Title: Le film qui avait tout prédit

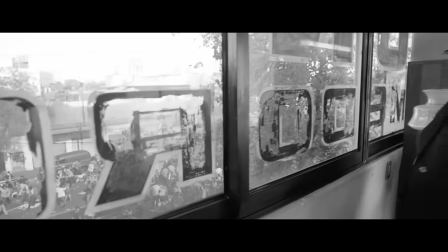Et parfois pourtant, c'est ce qu'il faut faire.
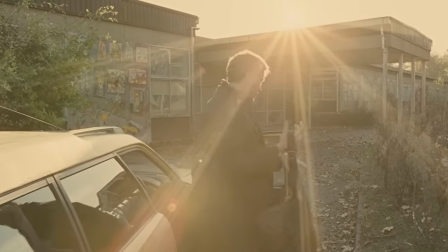C'est aussi une façon de filmer qui va évoquer un style documentaire, surtout couplé à un recours important aux lumières naturelles et à des couleurs désaturées.
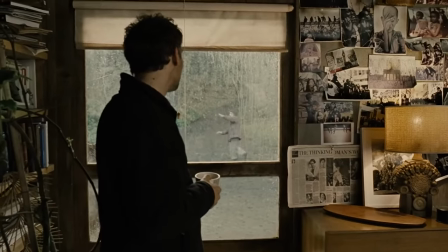Alors non pas qu'il essaye de vous faire croire que c'en est un, vous êtes pas débile après tout. Enfin, certains si, hein, on vous voit en commentaire.
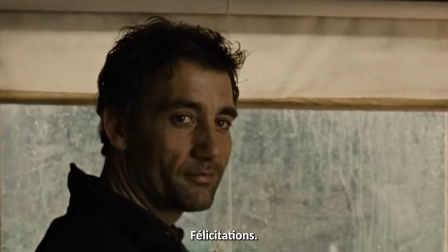Congratulations.
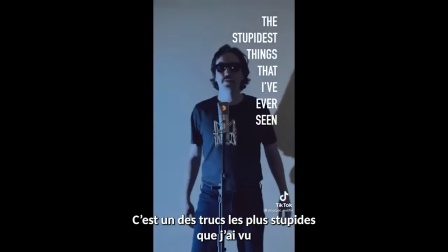That was one of the stupidest things that I've ever seen anybody post on the internet before.
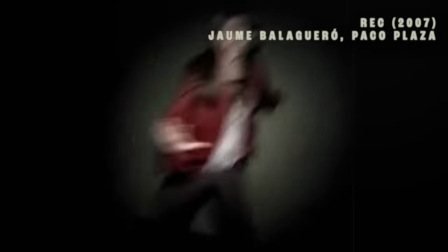Mais globalement, c'est pas le but. La caméra n'est pas intégrée à la diégèse du film, comme dans un documentaire ou un found footage.
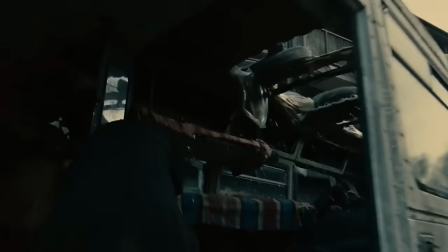Pourtant, que vous le vouliez ou non, vous allez associer ces images à d'autres dans votre petite caboche.
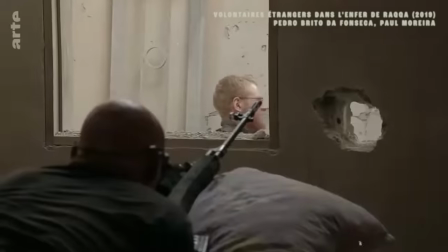Ça va vous évoquer ce type d'image. Vous donner une impression de réalité, de terrain, de reportage de guerre, etc.
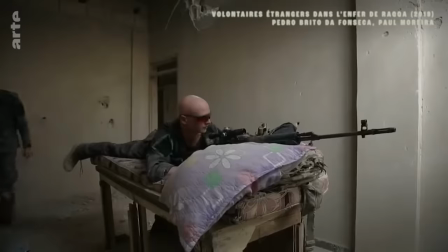Comme si vous suiviez vous-même le personnage avec votre caméra à l'épaule. Et que du coup, vous êtes au milieu de l'action avec lui.
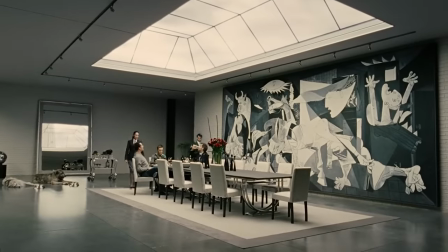Avec ça, les fils de l'homme s'emploient à mobiliser tout un tas d'images référentielles par association, ce que font tous les films, hein.
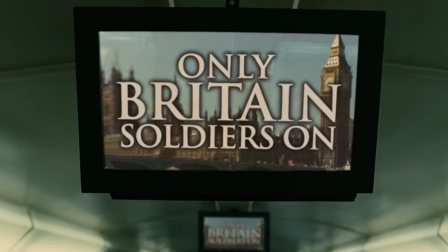Mais ici, des images propres à un imaginaire des médias, des actualités ou des archives.
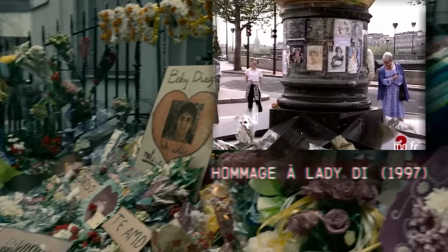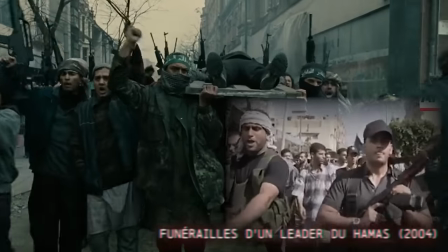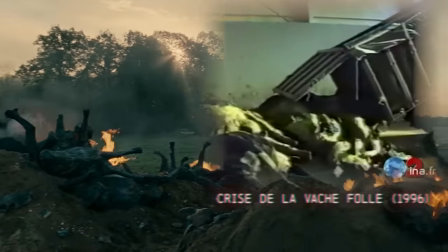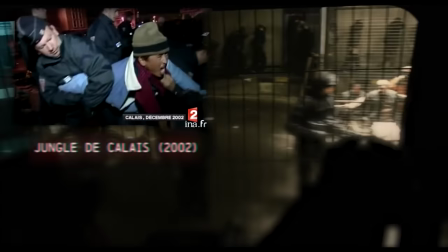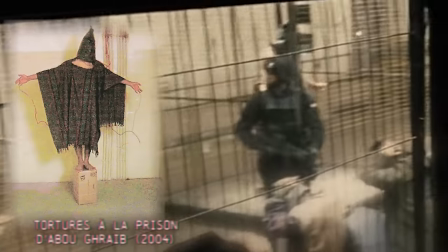C'est d'ailleurs là où on voit que le film est bien, comme les autres, un produit de son époque.
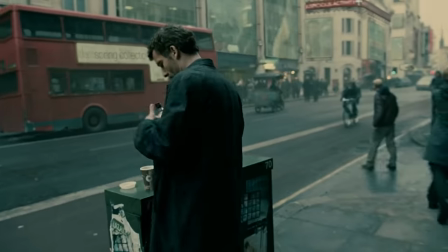C'est une volonté tellement forte que l'équipe n'a pas modifié la scène de l'attentat à Londres,
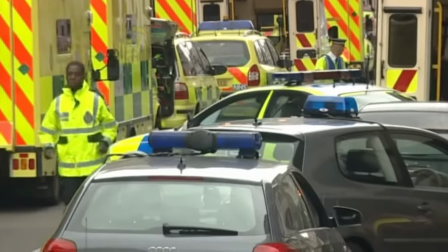alors que durant la pré-production se produisaient les terribles attentats du 7 juillet 2005,
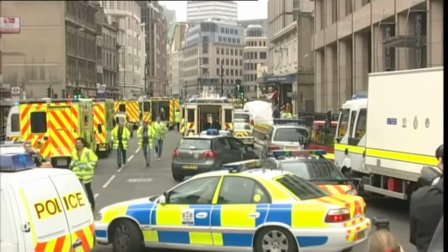faisant 56 morts et 784 blessés à Londres, justement.
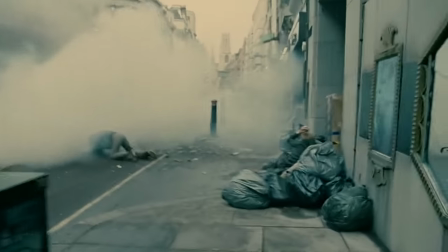Et ça rendait la scène extrêmement sensible, mais peut-être d'autant plus pertinente.
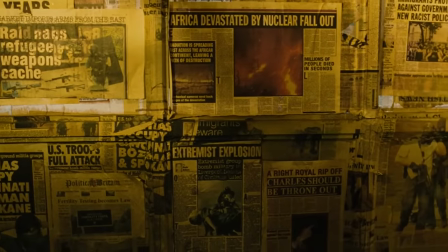Bref, plutôt que des grands discours, il joue à fond la carte de l'intertextualité,
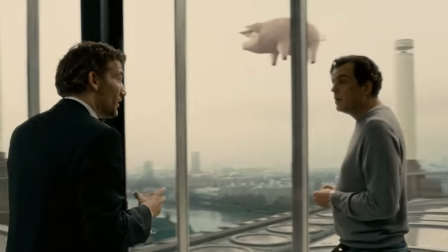convoquant d'autres images du monde, d'autres œuvres, d'autres événements, d'autres époques, qui cohabitent en un film. Rule number one in the film is recognizability.
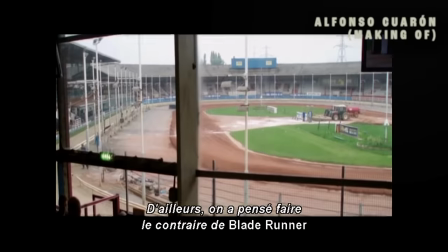We don't want to do Blade Runner. Actually, we talk about being the anti-Blade Runner in the sense of how we were approaching reality.
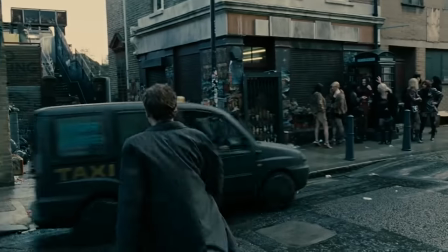De fait, Les Fils de l'Homme raconte énormément son univers futuriste par son arrière-plan.
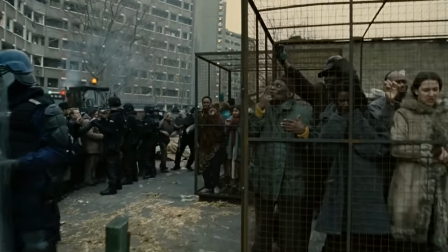D'ailleurs, la caméra quitte parfois le protagoniste pour s'aventurer brièvement dans cet arrière-plan.
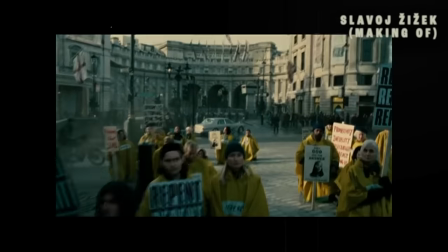It's not really that all this infertility and so on is just a pretext for, I don't know, the hero's inner journey.
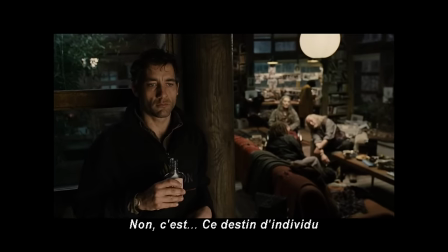No, it's this fate of the individual hero
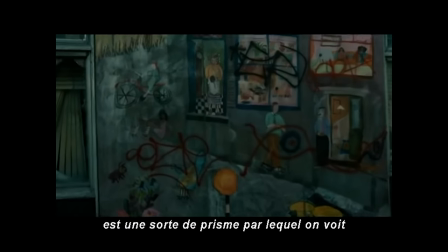remains a kind of a prism through which you see the background even more sharply. Le directeur photo a explicitement déclaré que chaque élément visuel devait être une forme de commentaire.
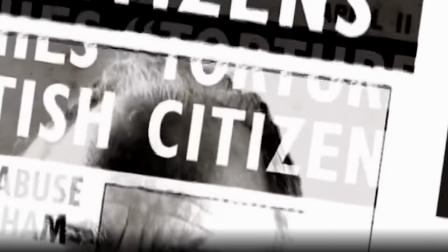Il vous laissera plus ou moins consciemment reconnecter les points.
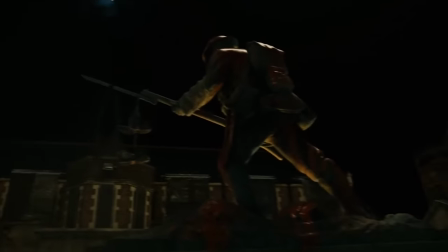Inutile d'avoir tout remarqué pour comprendre la cohérence du film, et pourtant, vous pourrez en découvrir de nouveaux à chaque visionnage.
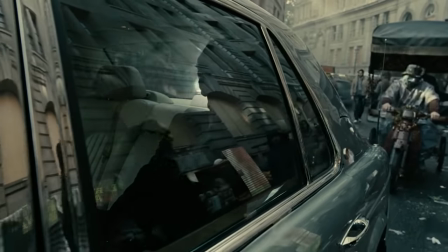C'est un peu comme si le film se déroulait d'une certaine façon dans votre vision périphérique. Des fois, on saura même pas avec certitude comment expliquer certains éléments de l'univers.
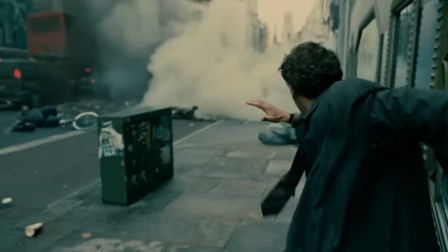Were your parents in New York when it happened? Yeah. Shit.
Bah, par exemple, les attentats, ils sont omniprésents, mais on sait pas vraiment qui les mène.
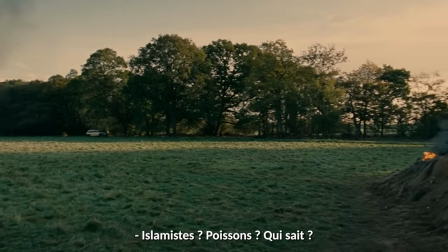You know who did it? Islamic, fishes, fuck knows. I bet it was the government.
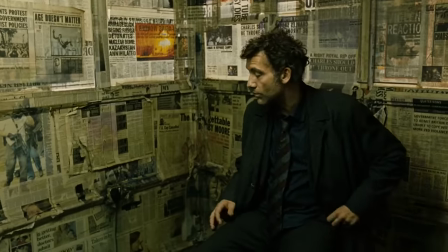En fait, on en sait autant que Théo et on est coincé au milieu des points de vue des personnages, motivés par leurs propres expériences, croyances et intérêts.
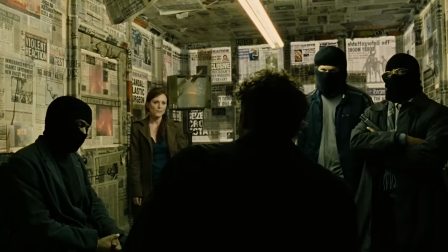We don't bomb. It's the government. That's what they do to spread the fear. What about Liverpool? After Liverpool, we start bombing.
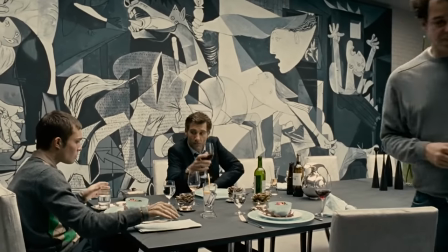Cette intertextualité, elle se joue même à plusieurs étages, y compris en convoquant d'autres œuvres, pas uniquement visuelles,
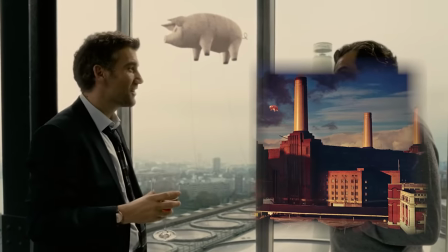comme référencé ici une pochette d'album des Pink Floyd, lui-même inspiré de La Ferme des Animaux de Orwell,
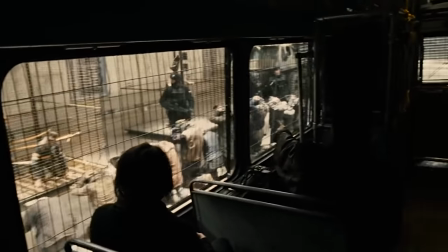ou faire entendre discrètement dans le fond, à l'arrivée dans le camp, une chanson des Libertines,
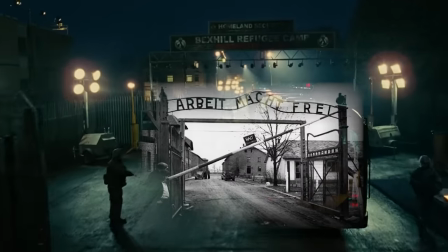intitulée Arbeit macht frei, elle-même en référence à l'inscription se trouvant à l'entrée des camps nazis.
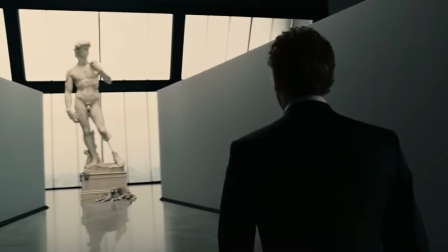Une référence en appelant une autre, qui en appelle encore une autre, mobilisant un colossal univers culturel dans un film au pitch pourtant assez simple.